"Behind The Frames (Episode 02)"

It's not my movie, for one thing, so I always have to do what the director wants and what my supervisors want, and I kind of need to find the best way to sort of reconcile what I want with what the needs of the shot are and what the needs of the director and the supervisor are. But also it was an important lesson to sort of know that the director is thinking about more than just one shot at a time. He's thinking about the editorial choices he's going to make, the sound effects, everything. And I was just really only thinking about it just in terms of one shot, what I wanted my shot to be. So seeing kind of the final result was a nice little lesson to learn after the fact. And this next shot here, again, it should have been really simple.
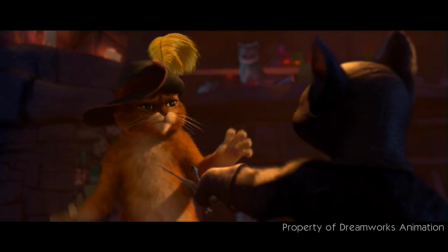(5:07)
Getting kind of the quickness of the beats with the guitar and everything, that was okay.
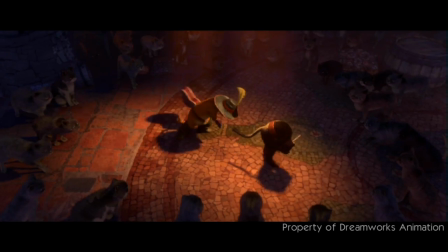(5:12)
Like, I didn't really have a problem with that. And I actually really liked the fact that I was able to get a little bit of cat-like reflexes in Kitty there just by getting her ears involved.
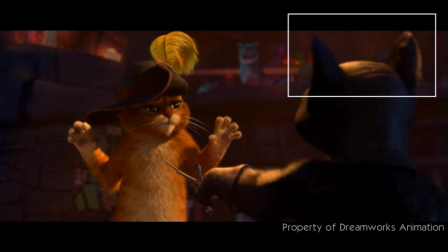(5:20)
It's not a big thing, but anything that I can kind of add to sort of get a little bit of an animal behavior, I was always really eager to put in to these characters because they are cats.
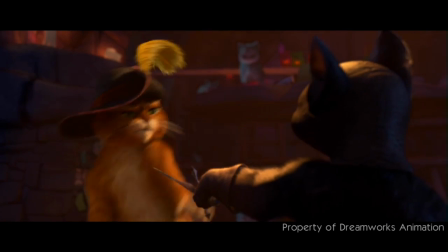(5:29)
But Puss actually kind of getting that guitar to feel heavy and actually feel like it was a
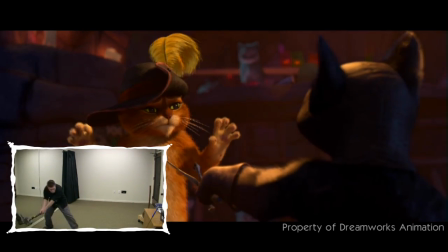(5:35)
sort of a little bit of a struggle for him to get moving and also get it to work with the next shot across the cut.
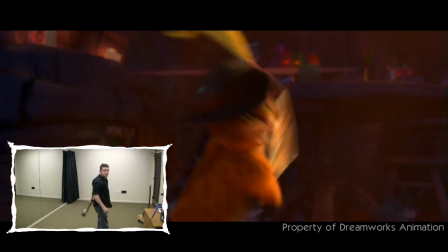(5:40)
That was actually really hard, and that's something that I didn't really have that much experience with before I came to DreamWorks.
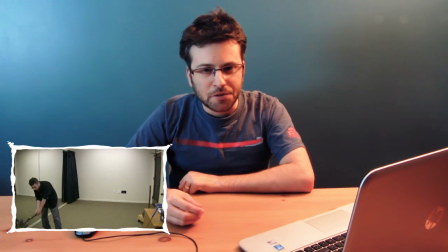(5:47)
In visual effects, a lot of times there's like live action shots in between various visual effects shots, and it's pretty rare that you would get like a series of shots like this. So having to kind of hook up with several different shots, like the one next and the one before, and then not only that, but also making sure that you're not kind of spoiling any moments that you're going to need in later shots or anything like that.
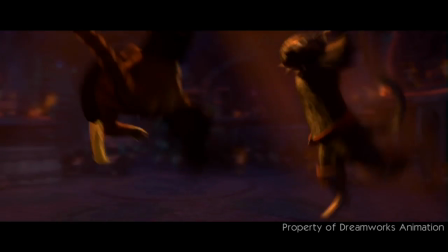(6:11)
Really making sure that each shot works on its own, but they work together as a cohesive whole.
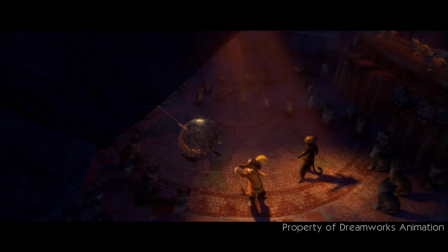(6:16)
It was a nice, important lesson to learn. It was a little of a hard lesson to learn with this many shots to kind of stitch together like this,
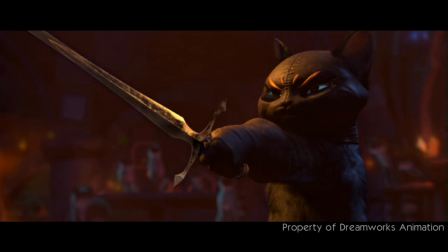(6:23)
and especially with a lot of the different actions happening right across the cut.
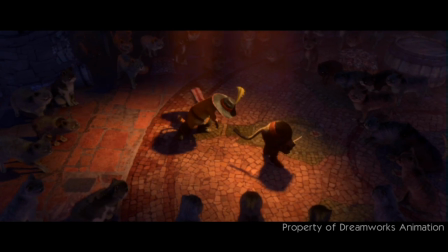(6:27)
It was really difficult, and especially difficult when you're making blocking changes to one or multiple shots, and then you kind of need to carry them over.
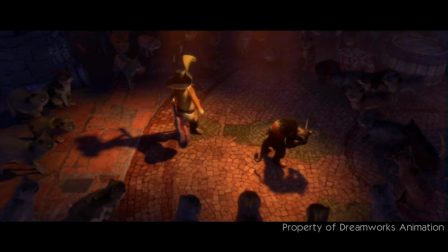(6:34)
And this very last shot here, this one I was really able to get some good reference myself.
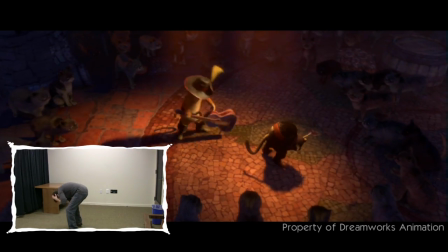(6:40)
I've been lucky enough to be knocked in the head a few times, so I was able to sort of get what I felt like was a pretty strong stumble.
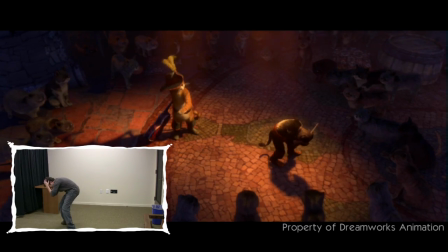(6:47)
And, you know, it was nice just to sort of be able to get a reference take that I was really able to get the right attitude across,
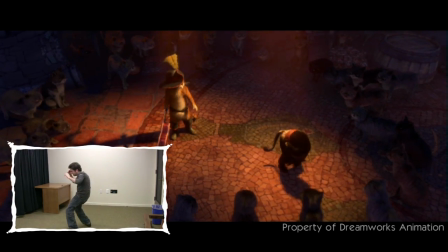(6:54)
get the right mechanics across, and then just really be able to sort of translate to just the animated character's proportions and just kind of like really
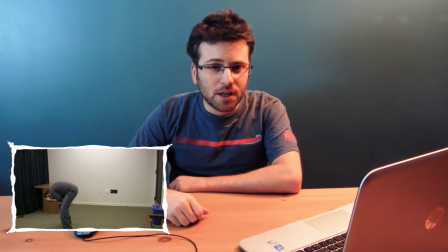(7:03)
worry about kind of making any sort of weight and balance adjustments that the specific character would require, but really having a strong roadmap.
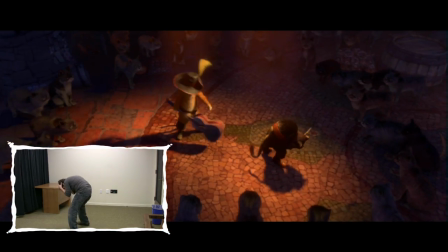(7:10)
And with this shot in particular, it was kind of really the first time that I very closely followed reference,
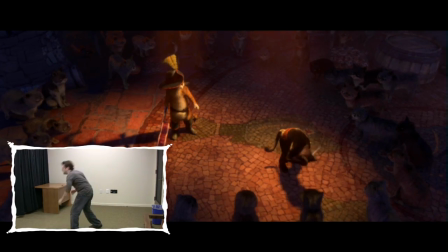(7:16)
and it was really, really helpful, and I learned a lot of really small details,
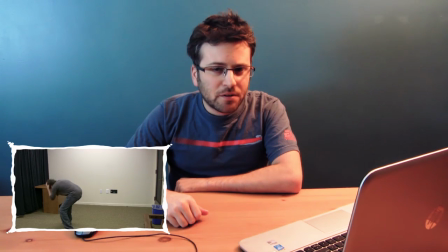(7:20)
just really analyzing it, and like especially little details in the foot that I wouldn't have thought of before. And it was just really nice just to sort of have such a strong jumping off point, especially because it was the last shot, and I was kind of running out of time, and I really didn't have any time to waste. So having this very clear jumping off point was super helpful.